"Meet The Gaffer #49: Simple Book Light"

Hi, I'm Luke Searvelt. Welcome to another episode of Meet the Gaffer. Today, I just wanted to show you another simple setup we've got for interviews. We're doing interviews and b-roll for a couple days. We're here in a sort of a larger room where we've got some depth for our setups.
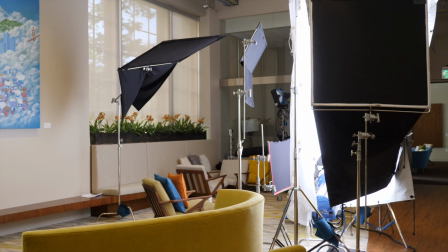And we've got a book light working here. It's a M18 into an 8x8 ultra bounce and that's
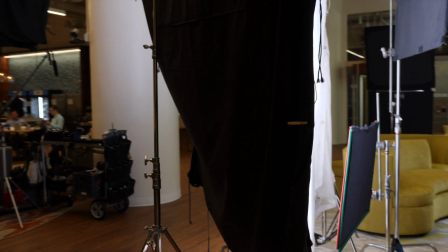coming that's so the m18 is hitting into that and then it's coming back through a half grid and a full grid and just nice and soft and
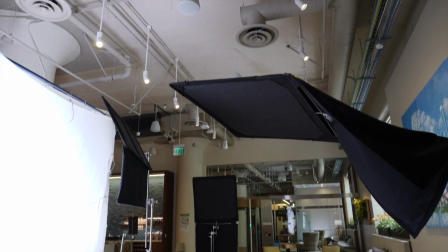then we're taking out some of the little points of light that are above me with
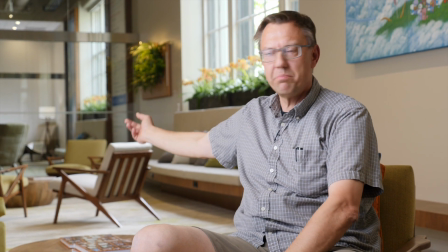solids and then in the far background just to bring up the background there's
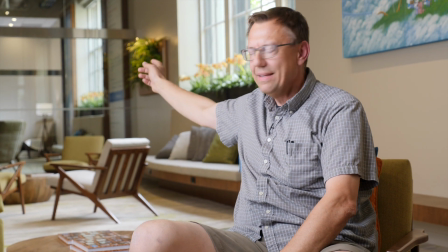a room back there a couple layers back we've got a Joe Lico
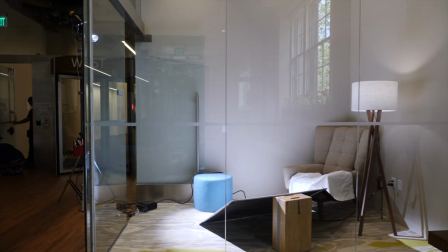pounding into the floor and turn ultra bounce floppy and it's angled so that it's hitting the wall there so yeah just real simple two lights hey and then all the ambient that's around anyway that's what we've got going here okay so just to diagram this out a little bit let's say we've
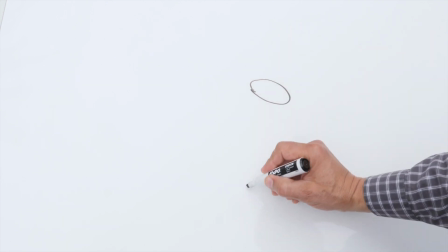got our uh interviewee here and we've got our camera here then
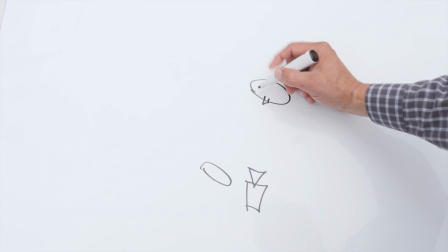we've got our interviewer there and let's say that's their nose and we've got an eye and an eye and you know if they're
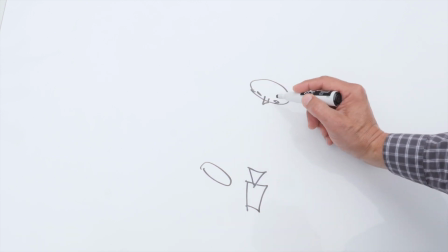looking off camera this way then we want to just get the light to reach that second eye a little bit not too frontal to be too flat you know like
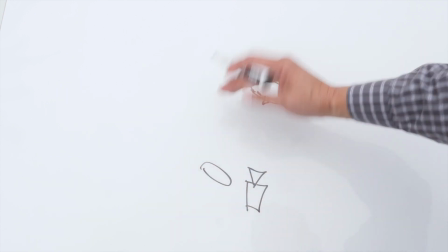it was fashion photography but a little off to the side not too sidey else it looks a little
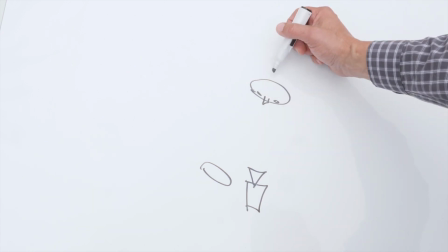you know sinister so we bring that diffusion
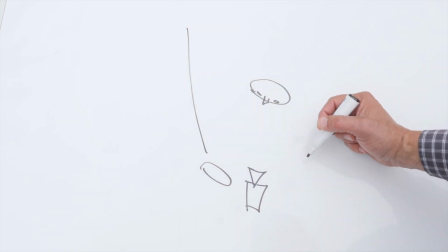you know pretty close there and then you know often you'd
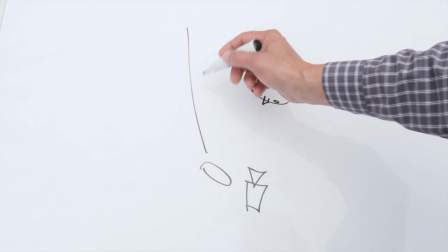bring a light straight through but in this case we were creating a book light so we
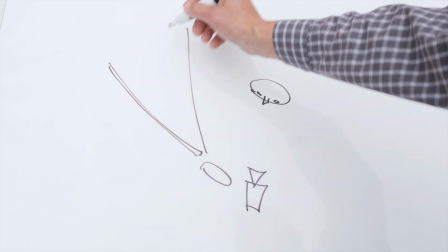had a 8x8 ultra bounce here and then we put our m18 on
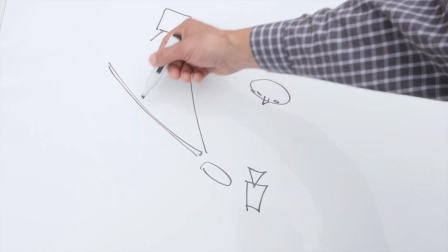a turtle stand just on the ground aiming up into this and so that's then
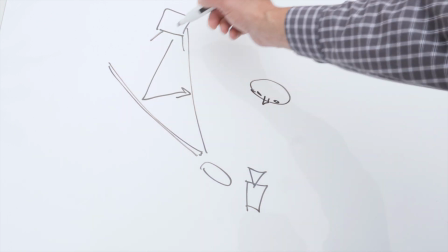bouncing through coming or bouncing into this and then coming through
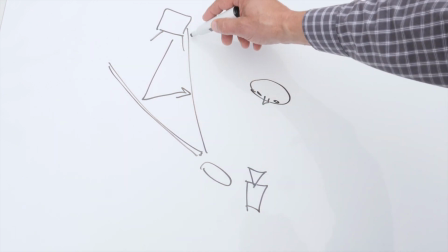the diffusion and that's an 8x we had a full grid and then we also added
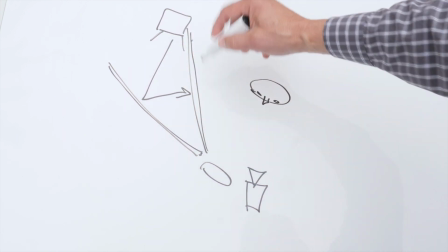another layer of half grid just make it nice and soft and you know that
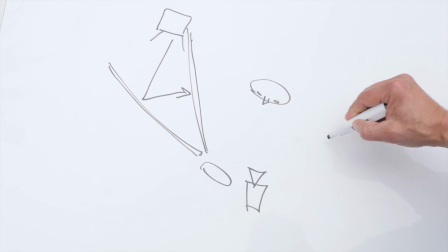pleasing look onto the face and then you know we had some of those lights from
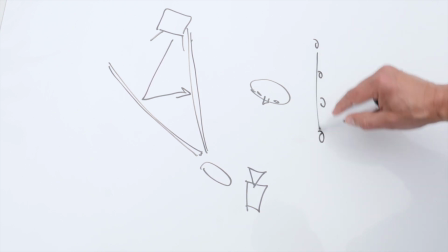above and we blocked those out with small cutters then we also did a top
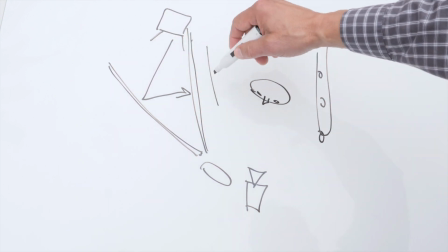chop on on the key here so without changing
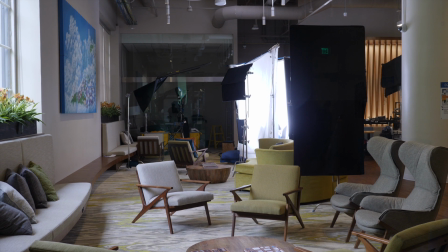the light that's falling on the face just blocking some of the light that's above
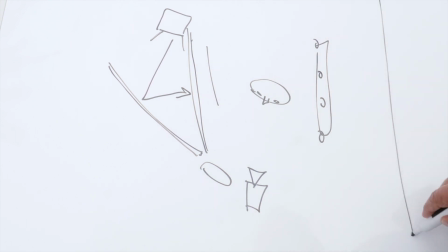that's landing on the wall that was,
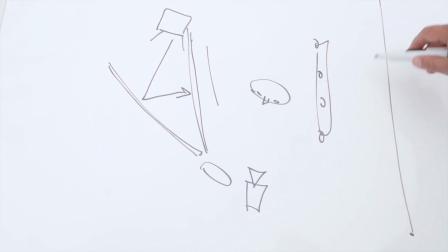you know, on the fill side, just so that we took the light down a little bit on here so not too much fill.
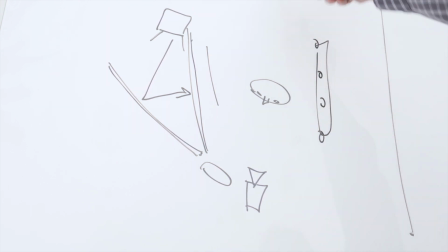And then we had the Jolico, you know, far away in the back.
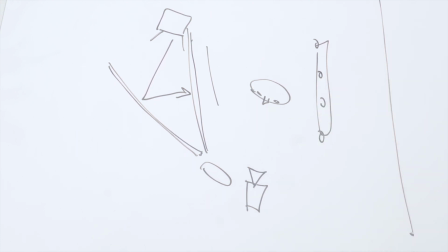So that's just sort of the general schematic of that lighting setup. Thanks for watching. We'll see you again next time.